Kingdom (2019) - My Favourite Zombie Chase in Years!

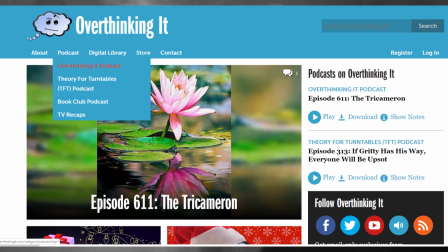This is a term coined by Peter Fenzel, Matt Belinkie, and the people at the Overthinking It podcast that came about at a lecture on game theory.
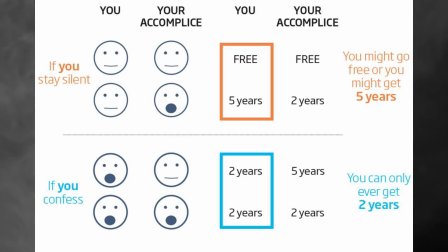Simplified, game theory is the process of thinking about a situation from all perspectives in order to figure out the best outcome.
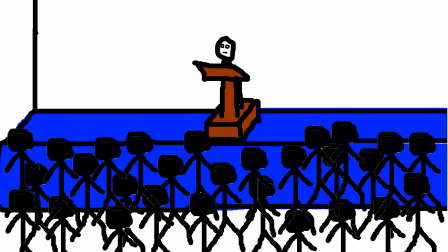As part of this, the speaker posed the question, how would you use game theory to win a game of chicken?
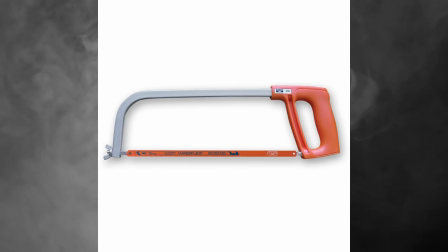The answer he was looking for was to cut off the steering wheel and throw it out of the car,
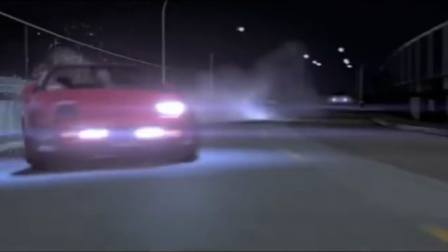letting the other person know that you physically couldn't steer and therefore their best course of action was to get out of the way.
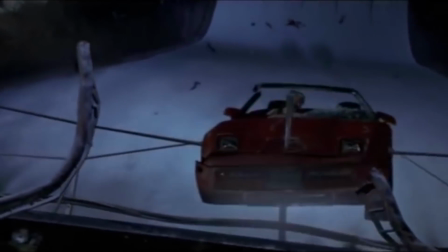You need to let the opponent know that you've made a change to your payoff structure. But someone in the audience shouted, "Put a spike on the front of your car."
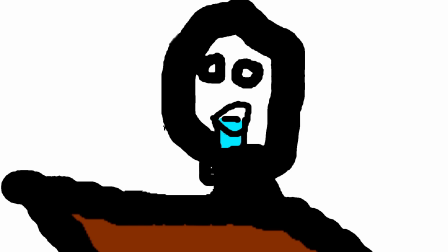The speaker then explained that the crash would already be bad enough that the spike doesn't change the stakes of it,
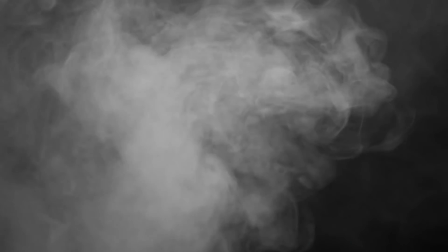but that it would make the game more awesome. And thus, the spike equilibrium was born,
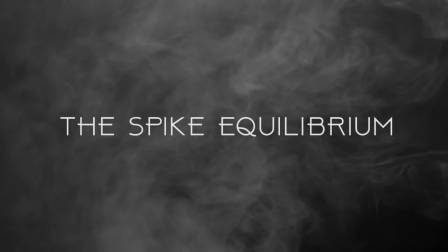something that you put into a scene that doesn't change the outcome, but makes it more awesome.
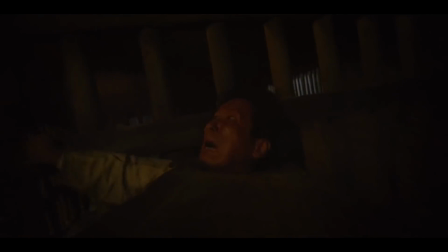Enter these guys. Come on, that's great. Kingdom's great.
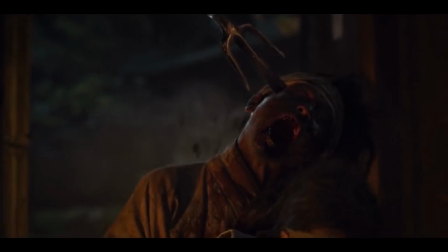There's a really nice transition scene where another reversal is used to shift the focus to a different character,
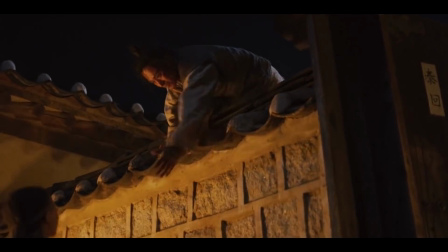and this is a great demonstration of how even miniature reversals can add tension to a scene.
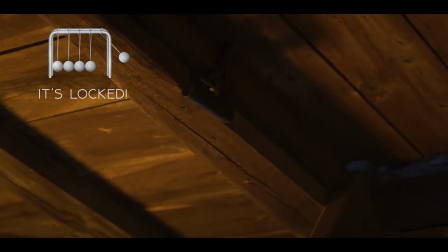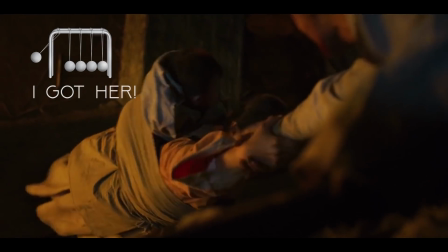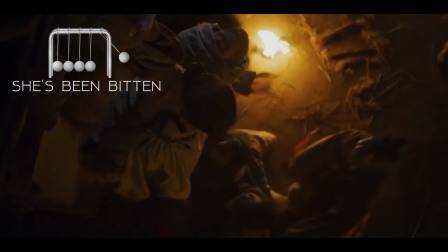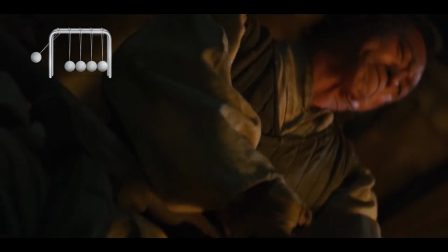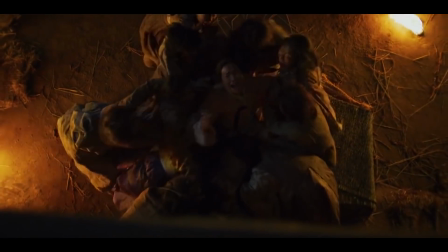This moving back and forth between the positive and the negative not only makes it more heartbreaking when she dies,
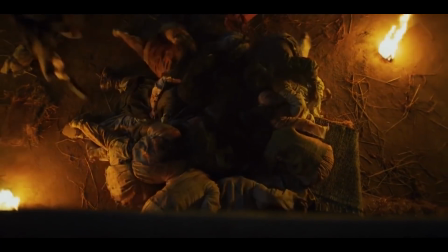but it also keeps everything really kinetic as we transition to.
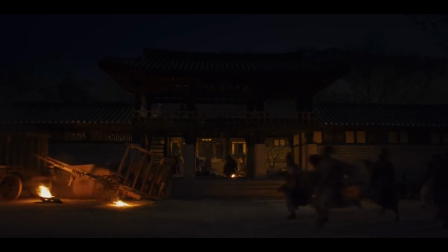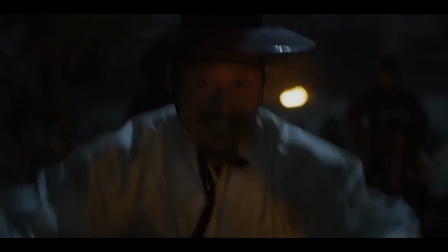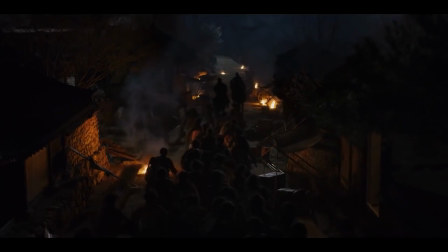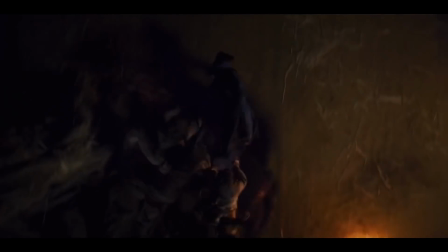Just excellent, just an excellent moment.
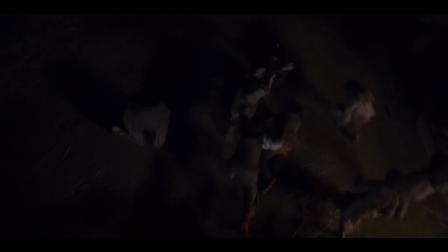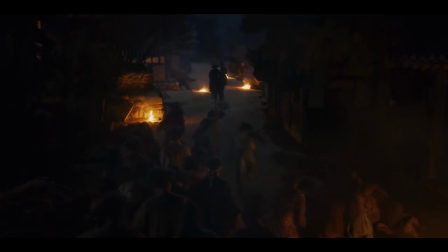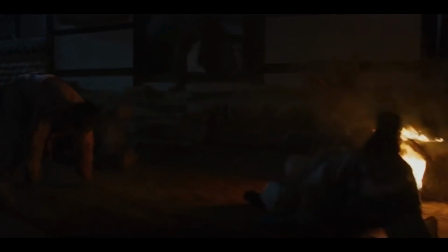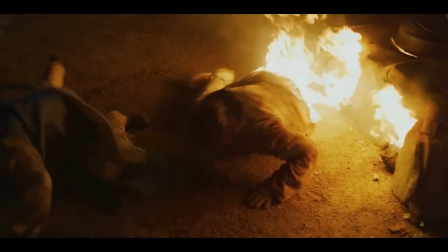And now, in a second spike equilibrium, burning zombies have entered the scene.
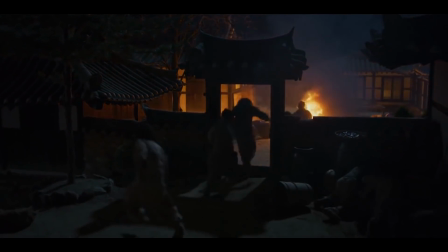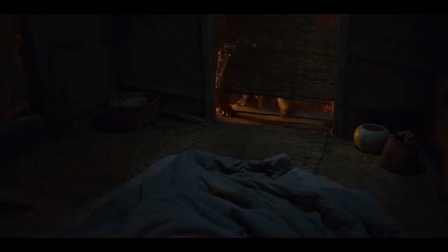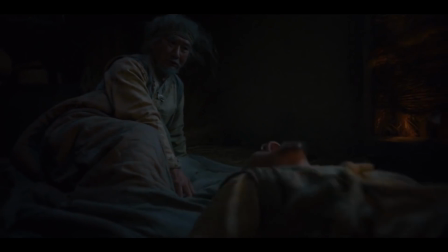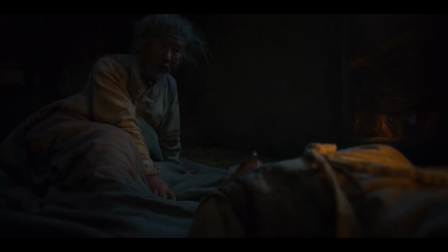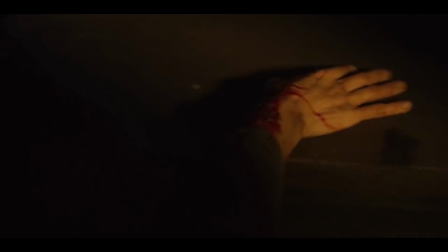These two vignettes are really great at populating the series.
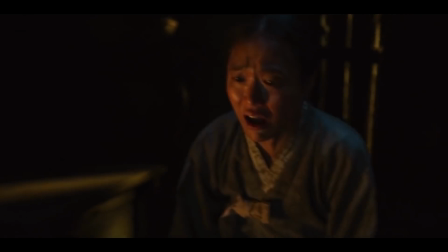None of these people are our main characters, but their tiny stories really give depth and texture to what's happening in this village.
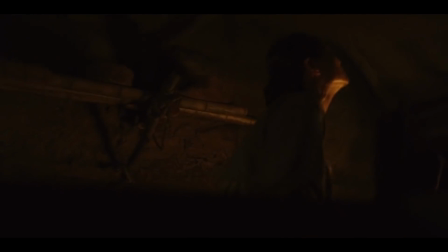The world of the show feels bigger now that we've taken the time to see this from other perspectives.